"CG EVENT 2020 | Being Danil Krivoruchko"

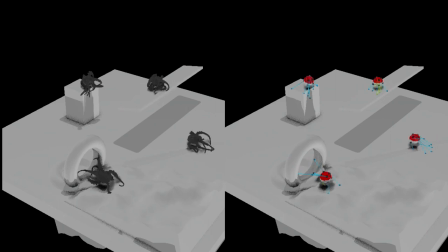[23:11]
Когда появился Vellum, жизнь моя многократно улучшилась, и, собственно,
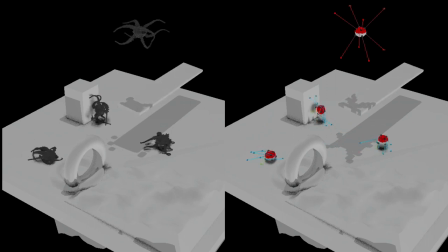[23:15]
поэтому я смог позволить себе какие-то сотни этих персонажей одновременно в кадре, иначе бы оно просто не шевелилось.
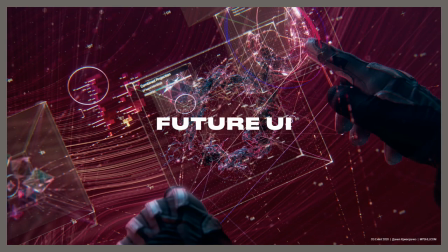[23:23]
Следующая часть — это то, что называется Future UI в фильмах. Я не знаю, насколько это UI, ну, в смысле, он всегда супер перегруженный, но тут, по крайней мере, это имело смысл, в отличие от многих фильмов до этого, которые я видел.
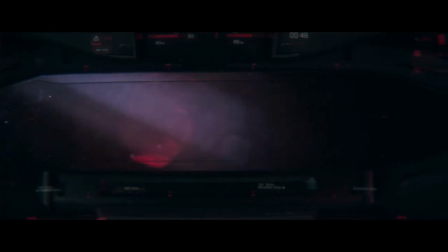[23:37]
Начнем с менее нагруженного варианта.
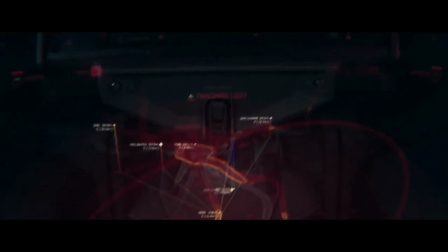[23:39]
Это штука, которая показывается внутри скафандра, да, от первого лица, изнутри скафандра.
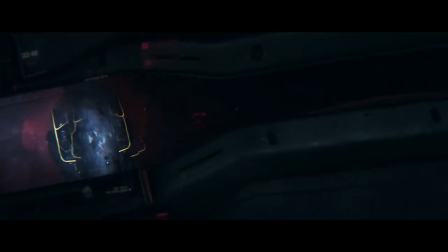[23:46]
Угол обзора у нас супер маленький внутри этой скафандра по причинам, которые вы узнаете, если прочитаете книгу.
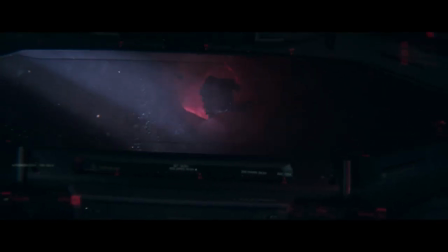[23:53]
Вот, я не мог сделать себе обычный такой стеклянный скафандр, как стеклянный шлем, как делают в большинстве фильмов, чтобы видно было хорошо актеров и включить подсветку.
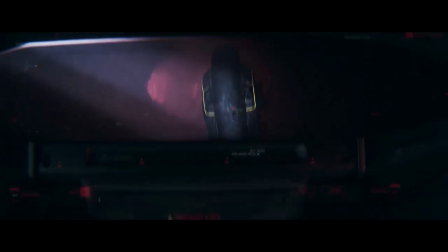[24:02]
Вот, тут немножко другая история, все более осмысленно, более реалистично. Вот, и так как книжка — это такой hard sci-fi, я хотел и UI сделать,
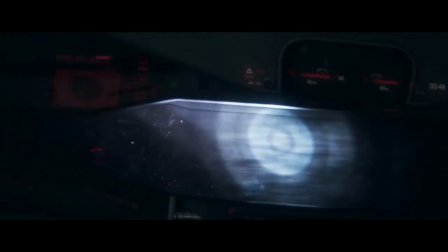[24:11]
ну, который виден из шлема, тоже более-менее реалистичным. То есть за прообраз я брал то, что делают на шлемах сейчас у пилотов.
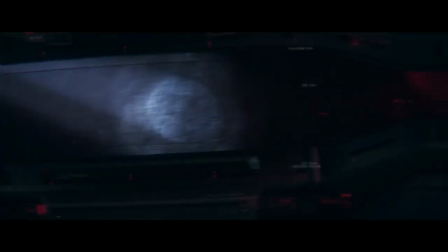[24:20]
Какие-то я делал ресерч, смотрел, что делают военные наработки, какие-то перспективные.
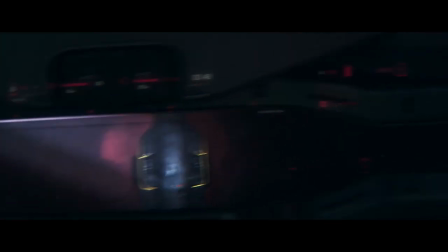[24:26]
Пытался перенести это все в нашу эстетику. Конечно, оно немножко более киношное, но все равно не настолько киношное, как часто в фильмах, когда все как новогодняя елка мерцает, куча всего, то есть совершенно нерабочая история. Из чего он состоит, да? Тут есть UI, который, ну, есть часть, которая статичная, да, относительно, это которые вещи прилеплены к самому шлему, и с ними ничего не происходит, кроме самой, ну, анимации состояний. Я собрал такой прототип сначала очень черновой, который не стоит показывать, где я собрал, где какая информация должна быть, как она более-менее должна быть сделана, после чего, после нескольких итераций, Денис Храмов нарисовал мне вот эту штуку. Несколько итераций было не потому, что Денис плохо делает интерфейс, а потому что я его каждый раз говорил: в два раза проще, убери половину, слишком сложно, давай еще упрощать, чтобы оно все-таки пришло к более-менее к функциональному такому виду. А есть еще часть, которая, на самом деле, из двух частей, да, есть трекинг положения тела, то есть какие-то координаты, направления, которые, как положен скафандр, и есть еще трекинг от угла, от уже от точки обзора, то есть какие-то, как на самолетах, да, куда ты смотришь, там этот маркер рисуется на нужных объектах.
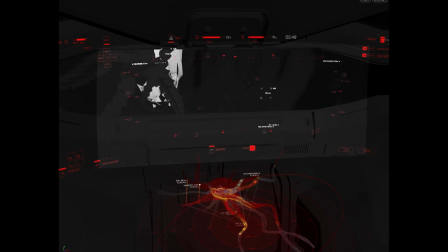[25:42]
Если посмотреть со стороны, как это все выглядит, а не из глаз, то вот на что на самом деле была сцена похожа.
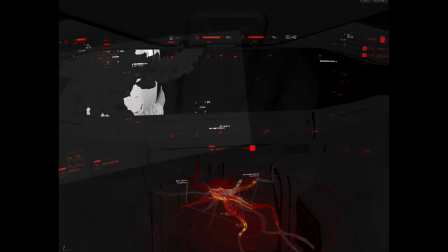[25:50]
Тут интересно, что вот этот светло-серый прямоугольник, который показывает, собственно, то, что видно из камеры,
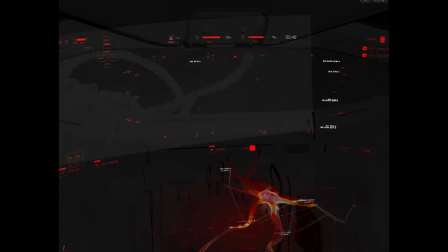[25:56]
мне очень долго не получалось сделать нормальное движение такое, которое меня бы устраивало, потому что все как-то выглядело очень топорно, что камера как-то влево поехала, вправо поехала.
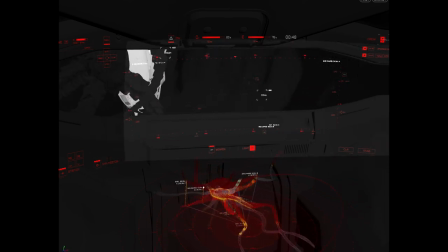[26:05]
Я пробовал разные варианты, то есть сначала руками делал, потом я понял, что руками не вариант, я решил сделать какой-то трекинг настоящего движения,
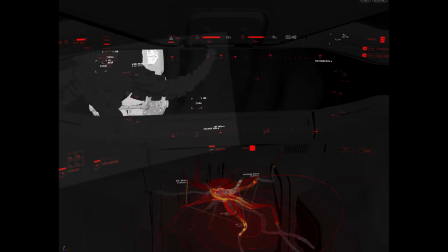[26:13]
я просто себе прилепил на лоб iPhone и отснял несколько футажей, отыгрался,
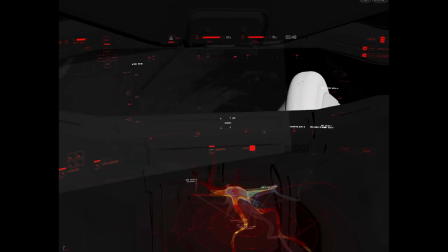[26:18]
типа я внутри этого скафандра, попробовал трекинг это видео, посмотреть, что получилось.
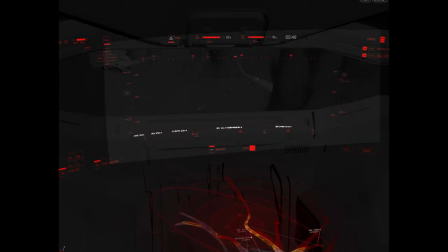[26:22]
Не до конца все хорошо работало, потому что, видимо, актер я плохой, я не поверил, что моя спальня похожа на скафандр.
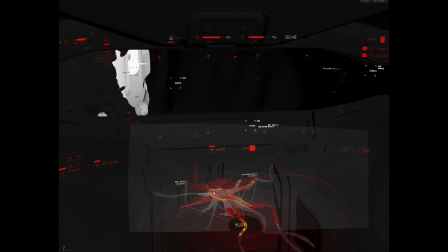[26:29]
Поэтому я нашел еще более классный вариант. Я сделал очень черновую версию этой сцены, загрузил ее в Unity.
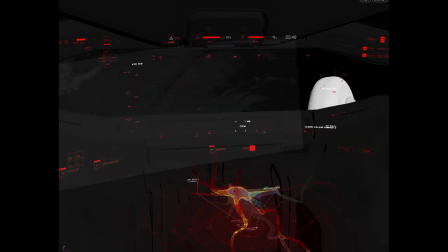[26:38]
Так как у меня есть Oculus, я мог из шлема все это смотреть, и не без помощи друзей получилось сделать скрипт,
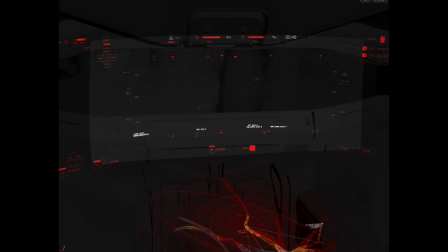[26:45]
который записывал движение камеры и делал экспорт этой штуки.
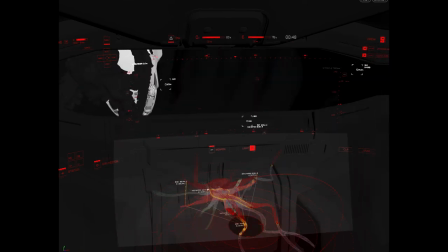[26:50]
То есть получилось, что я в шлеме задал движение, а потом уже, то есть в реал-тайме, а потом уже в
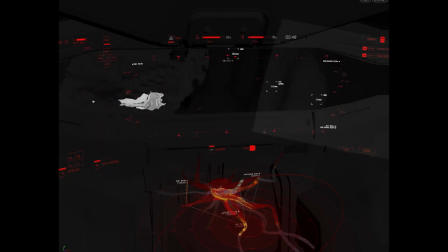[26:58]
нормальном стандартном своем окружении, в Гудине это все почистил и привязал к камере.
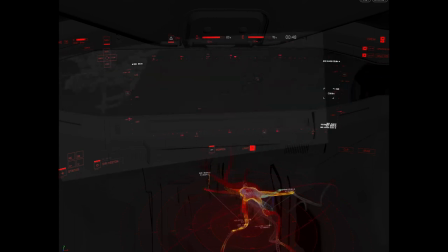[27:03]
Но помимо этого, что здесь происходит? Значит, у меня есть еще карта, которая, опять же, гиковская тема, как должна работать карта, когда у тебя нет пола под ногами, правильно?
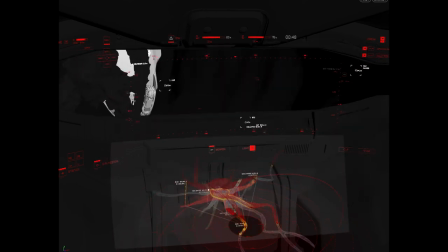[27:14]
Потому что это невесомость, это космос со
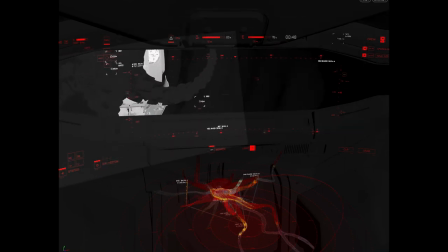[27:18]
странной топологией этого корабля пришельцев, который из коридоров под всеми возможными углами.
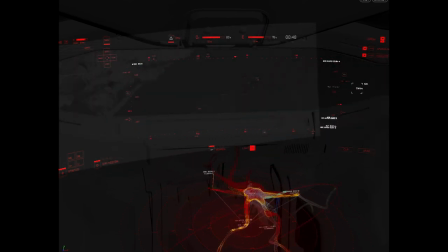[27:23]
И я пришел к выводу, что самое правильное — это сделать центр мира,
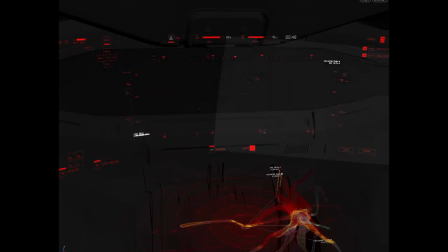[27:29]
это ты сам, да, то есть человек, а все остальное крутится вокруг него. И дать какие-то опорные точки, типа эклиптики планеты,
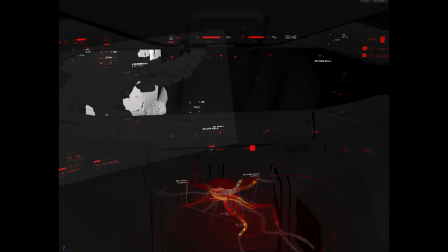[27:38]
точка, куда ты, откуда ты начал свое путешествие, где находится твой корабль, чтобы дать какие-то ориентиры, где что происходит.
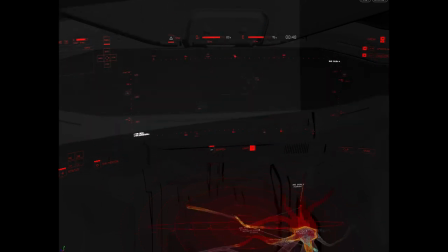[27:45]
Вот, это карта, и тут была еще интересная достаточно система, которая все это трекало, то есть я, естественно,
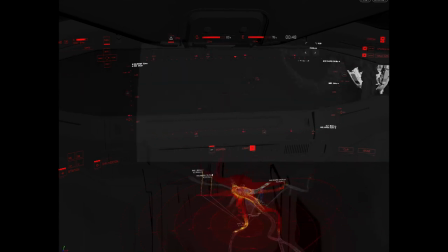[27:52]
не анимировал это все вещи руками, вот, все эти маркеры, и все получилось сделать, чтобы у меня просто был набор заданных координат,
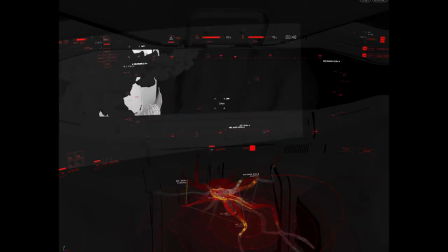[27:59]
где что находится, опорные точки, которые могли анимироваться. И эта штука сама уже считала, что какие из них должны быть на экране,
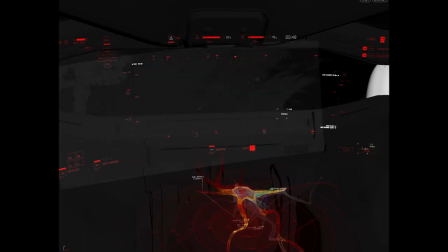[28:06]
в каком положении, на какой градус ты повернут, то есть оно все шевелилось уже без моей помощи.
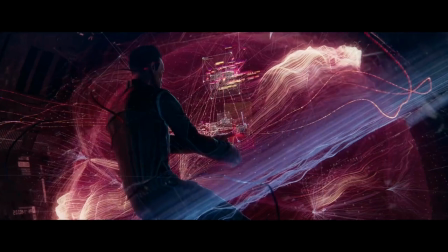[28:11]
Я один раз это все в Гудине собрал, получилось очень удобно. А есть еще другой UI, то есть тот был такой, сделанный для людей, да,
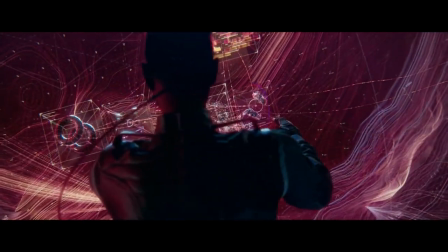[28:19]
который относительно простой, понятный, чтобы человека он не отвлекал и ничем ему не мешал.
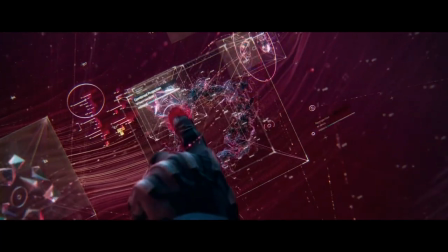[28:24]
Тут это другой персонаж, он выглядит как человек, но как бы не смейтесь, это вампир,
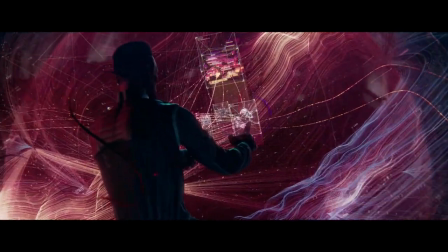[28:29]
чему есть опять же супер крутое научное объяснение в книжке, если вы прочитаете, перестанет быть смешным, как мне кажется.
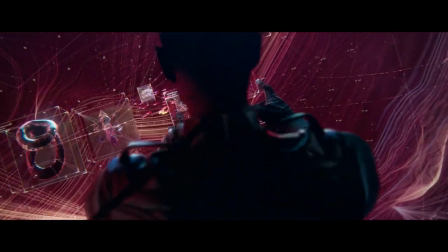[28:35]
Все очень убедительно и классно сделано. Вот, но он обладает
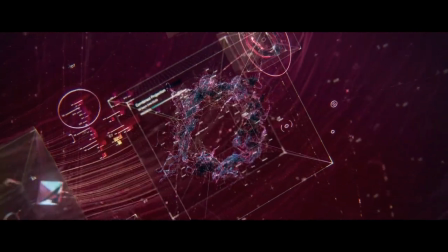[28:40]
сверхчеловеческими способностями к распознаванию паттернов и обработке информации,
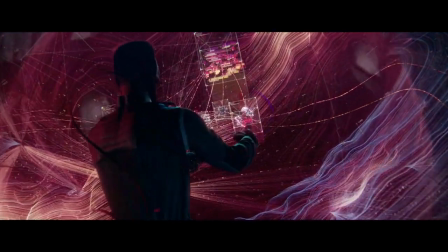[28:45]
на несколько порядков превышающий то, что может сделать обычный человек.
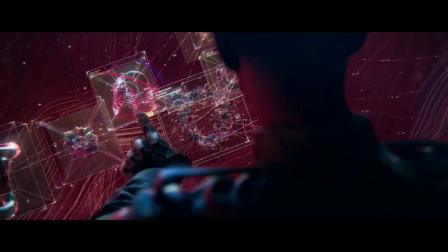[28:49]
Поэтому ему как раз можно было сделать вот этот супер перенасыщенный странный UI,
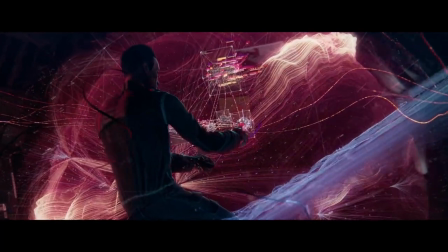[28:55]
которым здравомыслящий человек бы не стал никогда пользоваться, а для него это нормальная рабочая среда.
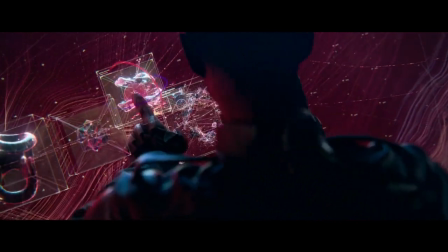[29:02]
Что он на самом деле делает? Он анализирует информацию от кучи датчиков, и благодаря каким-то там применению фильтров и прочего-прочего-прочего,
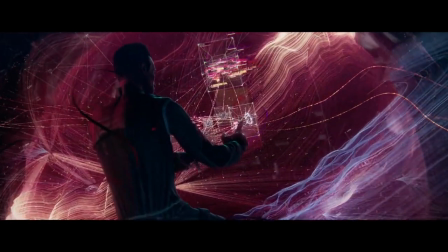[29:11]
работе с топологией этой информации, находит замаскировавшийся корабль пришельцев, который по центру появляется вот этот бублик.
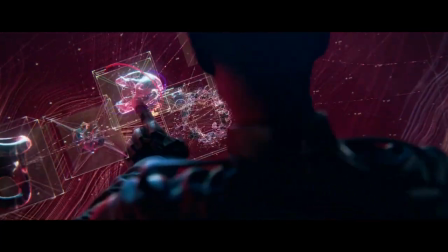[29:17]
Как получилось сделать эти штуки? Если вы посмотрите на заднем плане, есть здоровая такая голограмма,
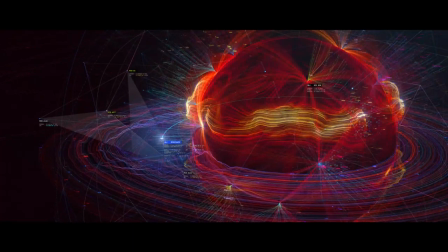[29:23]
которая показывает всю планету и кучу информации по магнитным полям и прочему.
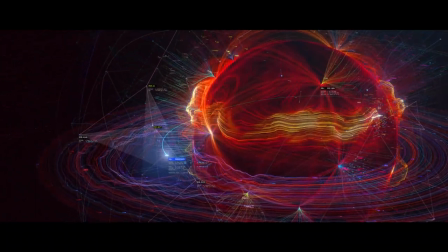[29:28]
Супер красивая, я ее сделал, это одна из первых вещей, которые я вообще сделал для этого шорта.
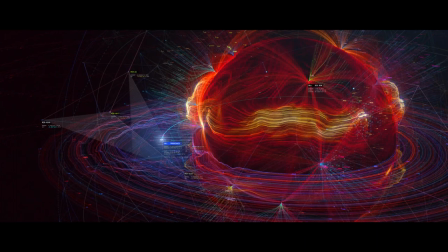[29:33]
И мне хотелось ее где-то использовать, потому что просто так сама по себе она, естественно, никуда не могла встать.
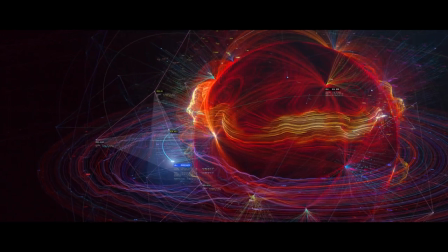[29:39]
А здесь я использовал в шоте уже как фон к тому, что происходит на переднем плане.
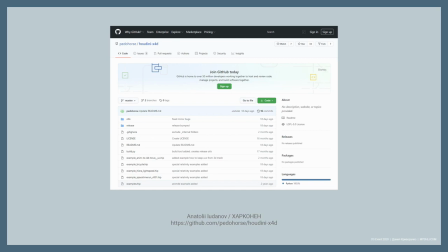[29:45]
Помимо этого, я подумал, что раз персонаж может оперировать какими-то суперобъемами данных, почему бы ему не оперировать на одно измерение больше? И отсюда родилась идея использовать какие-то четырехмерные объекты, которые он вращает в трех измерениях,
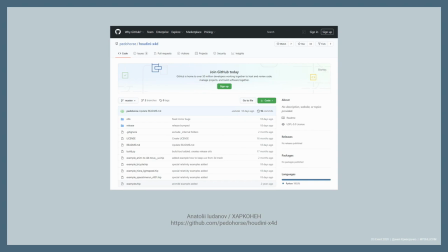[30:02]
то есть он оперирует с их срезами, да, и за счет этого это его способ взаимодействия с данными. Я нашел чудесную библиотеку, которую сделал Анатолий Люданов. Я не знаю, к сожалению, как произносится правильно его фамилия, потому что он везде
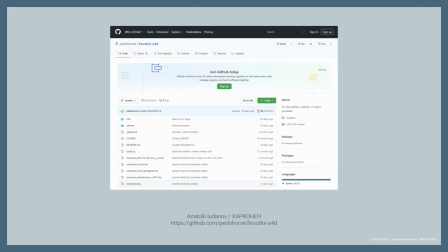[30:18]
подписывается как Харконнен, и в интернете он известен как человек, делающий, наверное, самые странные и сложные вещи в Гудини, что я видел. Он выложил эту библиотеку для работы с четырехмерными объектами на GitHub. Я с радостью в нее вцепился, сделал вот такие тесты, посмотрел,
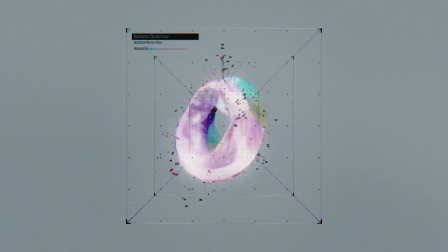[30:35]
как это все работает сначала, да, чтобы понять, что я вообще могу сделать с этими штуками.
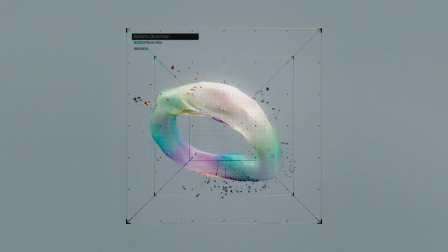[30:40]
Оно немножко странно с этим всем работать, когда у тебя становится не три угла поворота, а четыре,
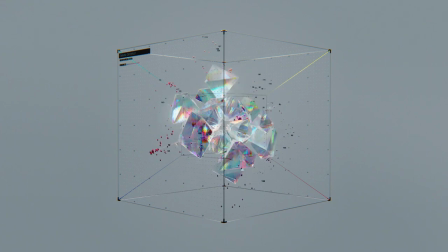[30:46]
и работаешь ты на самом деле не с трехмерным объектом, а еще трехмерным, но видишь его срез в три измерения. Вот, но это как раз такая странная, необычная конструкция, с которой классно ложилась в сюжет.
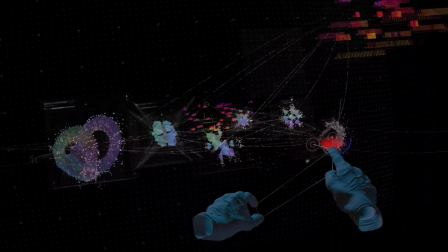[31:00]
И когда я это все собрал, получилась вот такая штука.
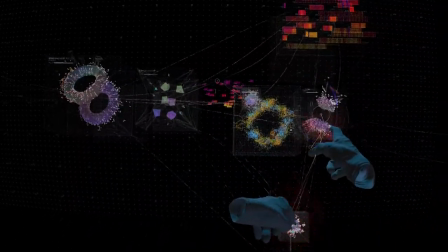[31:04]
Тут смешно, что аниматор, который делал движение, Саша Виноград, которая делала анимацию персонажа, у нее, естественно, не было этого UI перед глазами.
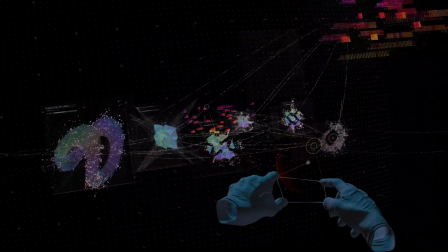[31:12]
Я ей примерно объяснил, что должно происходить, и она сделала движение рук просто в пустоте.